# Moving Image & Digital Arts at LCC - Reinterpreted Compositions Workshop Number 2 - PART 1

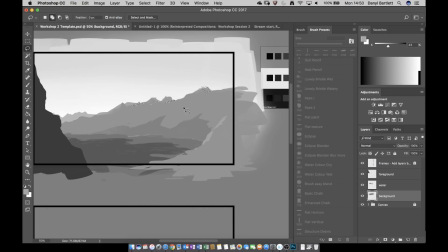(84:04)
I might take that bit away. Go, and maybe a little bit there as well. A little bit there. And again, just it down.
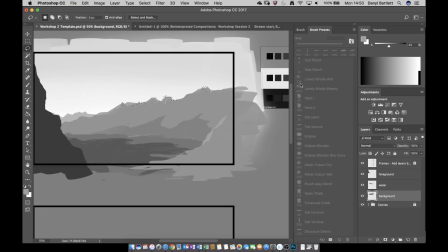(84:20)
So I'll take it to like, no, it's too much, maybe 40, maybe a flat 40 or 39. And again, just kind of paint over it. It just adds a little bit more kind of definition to the shot, just gives it a little teeny bit more purpose.
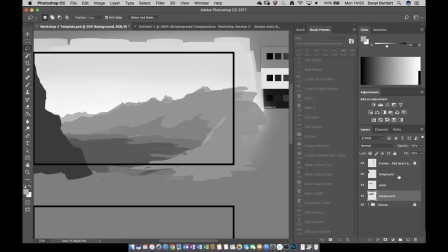(84:40)
Yeah, so just trying to make sense of it. I can also jump to this foreground one. So let's just go over here a little bit.
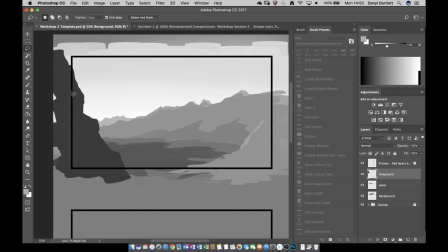(84:45)
This is where you can get really clever. So with this foreground one, I need to show that the light's hitting this rock. Yeah, that's just kind of just bouncing off it a little bit. But I don't want to lose the definition on the edge of the rock. So because it's on its own layer, if I go over to the Layers tab,
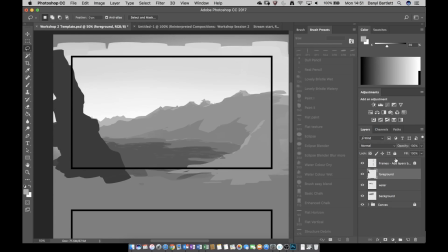(85:04)
what I can do, I've just seen someone saying that the lasso tool has changed the game. The lasso tool is amazing. One of the artists that I actually mentioned to you last week, Armand Serrano, he does whole paintings just with the lasso tool. I'll show you some of his paintings next week when I'm in the same country as you.
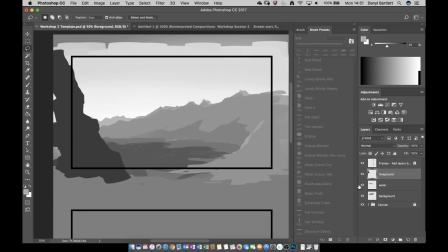(85:24)
So with the foreground tool, what I'm going to do is I'm going to go over to where the layers are on the right hand side, and I'm just going to go up to the lock section on layers, which is just here. And on the lock section, I'm just going to select this little mask tool.
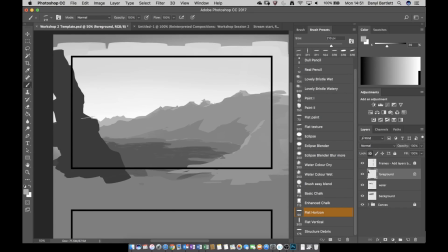(85:42)
Now what that does is it means that I can draw on my file, on that layer, but I can't draw outside of it. So it locks down the entire layer, which is awesome. It means that I can draw away knowing that I won't ever step outside that layer.
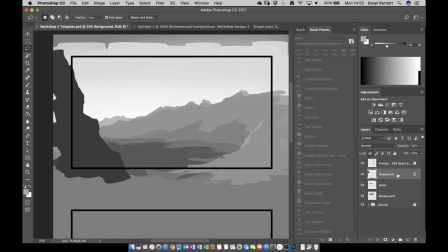(85:58)
So what that means I can do now with that lock activated is if I go back to my lasso tool, I can grab pieces of this rock. Let's grab like that, and then up there,
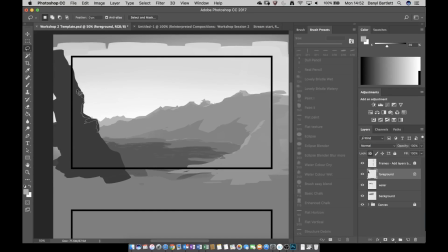(86:15)
and then up that. And what that's done, I've lassoed it, and did you notice that I went quite quickly around that outside edge? The reason that I've done that is because what I can now do, so I'm just going to go back to my Munsell value, so that's 84.
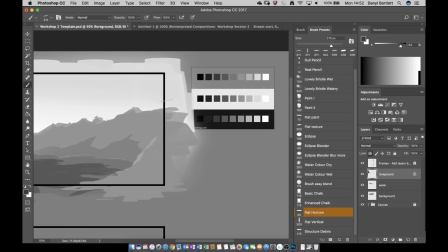(86:34)
So we want to maybe step that up just one level to 74.
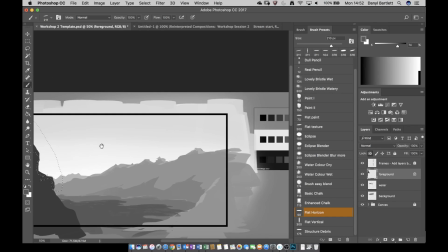(86:39)
There we go. Yeah, 74 is good. And
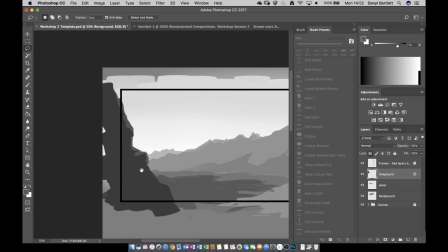(86:45)
you can see what it's done is it's just added that little bit of definition.
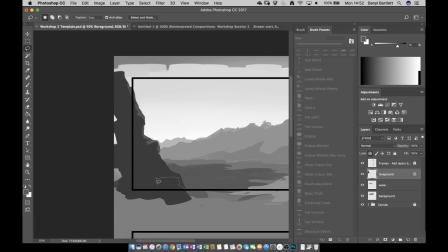(86:50)
Not a lot, just kind of enough, just to make it feel, you know, more interesting. You can see here if it's a little bit too much, if it's just, you know, if it's just lingering a little bit too long, that what we can do
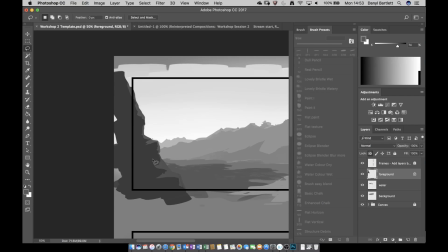(87:10)
is just go along the edge and try again with an even lighter value. And that's because the pool behind is at 74 as well. So I don't want to be at 74 over the top of 74 because they would match, and that wouldn't make any sense at all.
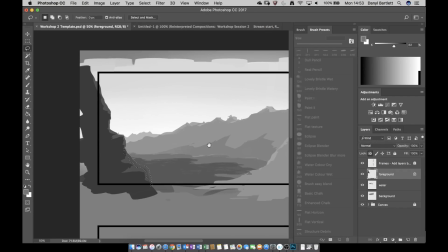(87:27)
So where are we? 60. Yeah, so it's going to be 62. So we'll go to 62 and I'll just paint that in on 62.
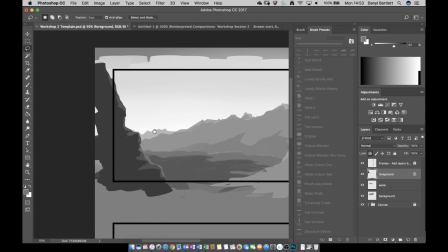(87:35)
And you'll see that's just helps that rock kind of stand out a little bit.
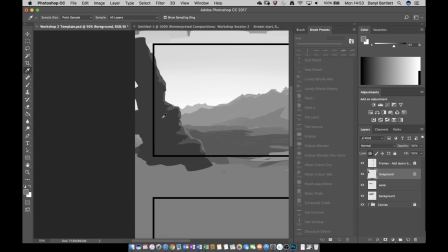(87:40)
You can even be like super subtle about it, just with some patches. So for example, if I just, where have I got a bit that's like sticking out? So just kind of here. Like that.
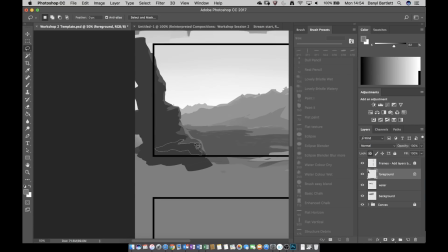(87:56)
I'm just going to take this kind of section here, jump to 76, I'm going to go down just a little bit, so just like 68.